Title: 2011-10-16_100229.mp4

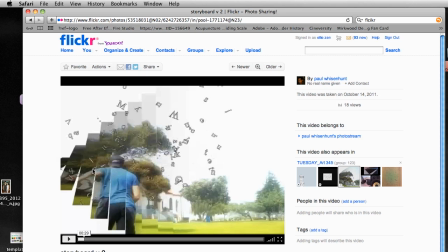(12:17)
So with the by itself, it just looks a little odd. I'm not too sure.
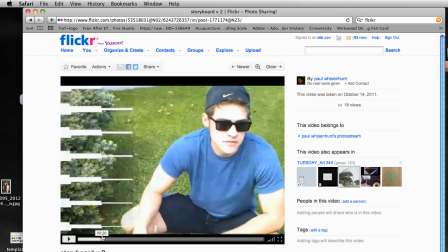(12:23)
Maybe on one you can use this transition on maybe one, but I would not use
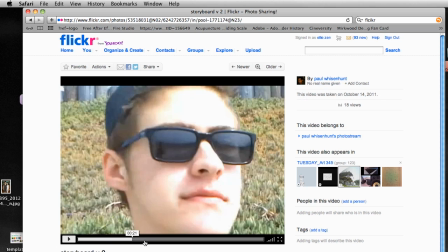(12:29)
I know it's great, you're exploring and experimenting, so I would like you to simplify.
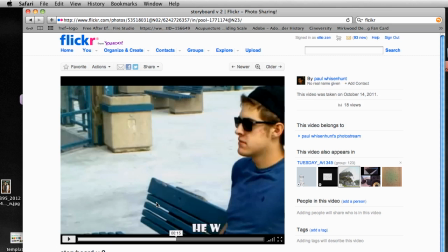(12:34)
Like this would be a good place to use that effect because we already see these lines. You see that?
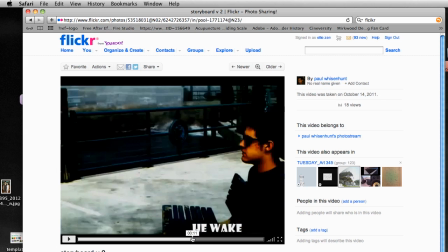(12:39)
So once that would be a good place to use that transition because we already have those lines and we can just take that and repeat it.
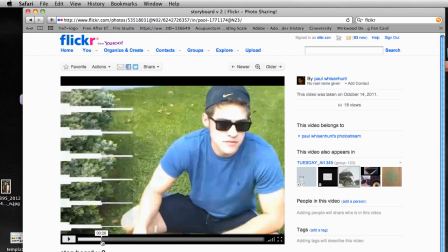(12:47)
Whereas the beginning, it's just there's really no place for you to use lines,
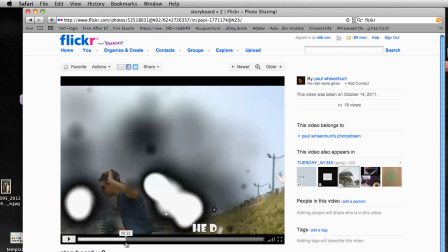(12:53)
and then change the color to black and white or sepia tone in the beginning, and then have it to slowly like fade into color,
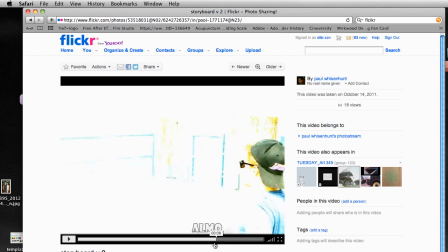(13:00)
and then just get to this palette here. I mean, this beautiful palette you've created.
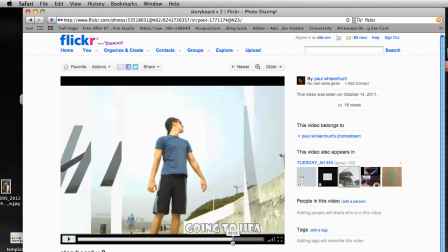(13:05)
And then I would stick with this palette. I wouldn't go to this dull one. Okay.
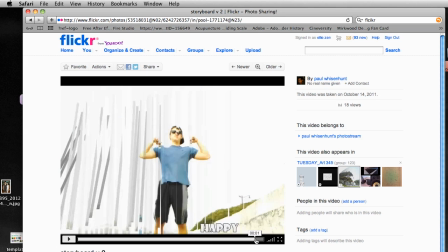(13:11)
Change the font to something a little heavier. Maybe just don't use stroke, just a heavier font, and I would have it bigger, a little wider.
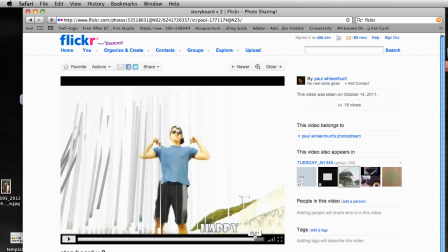(13:22)
Okay, yeah, so I like this part. I like this, the way you, whatever this is, this looks kind of cool.
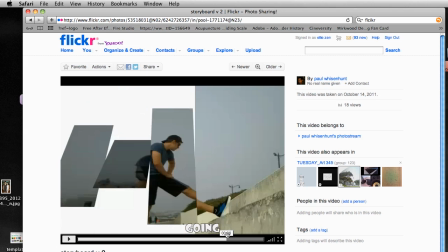(13:31)
But all these other little pieces, I don't know, it's just really not adding to your piece.
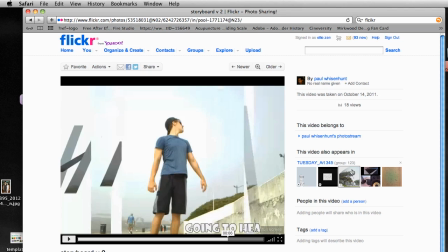(13:36)
And I think you want to really stick with the story and try to make that dynamic. Okay, very nice, Paul.
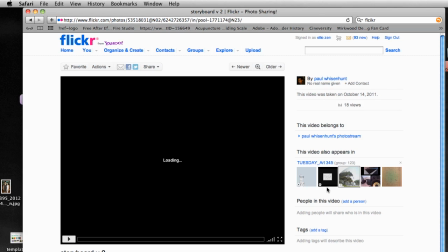(13:42)
Just keep on working on it, and just take some of those effects out. Add camera shutter blur for the text, explosive text. Oops, now it's not gonna play.
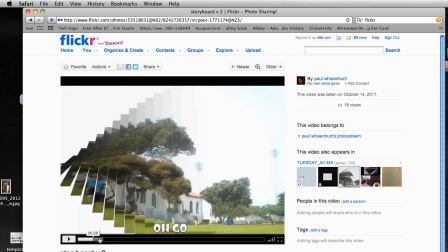(13:56)
Okay. Yeah, where your name explodes. Great sound, by the way.
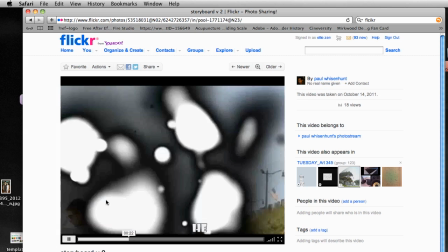(14:02)
And this one is really, I don't want to use this effect directly on the picture.
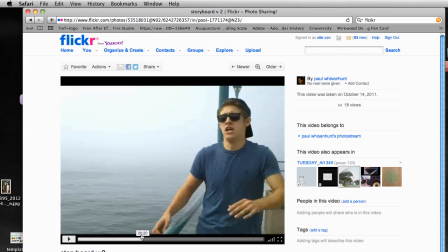(14:06)
It just doesn't really do a good job there.
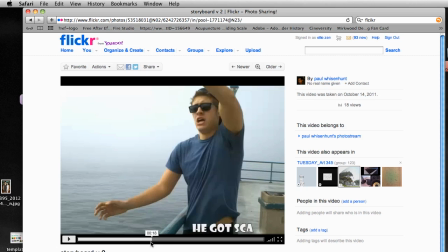(14:10)
Again, change all this palette to something, and I'm not too sure if this font face goes with
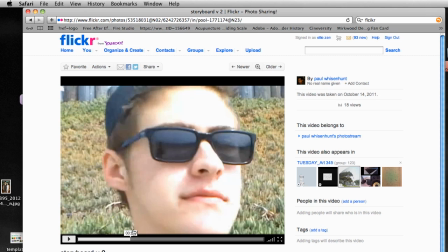(14:18)
like the music and the mood you're trying to create. So I would explore like a couple of other font faces that are not kind of playful,
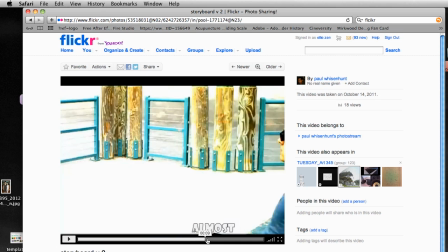(14:27)
because your font face looks really playful, and this is almost a perfect font face for Nan. I think this would work really, really well with Nan's project.
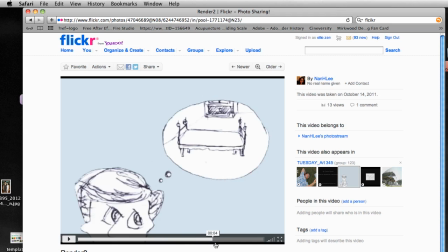(14:38)
Today I don't feel like these parts. so leave a mess. So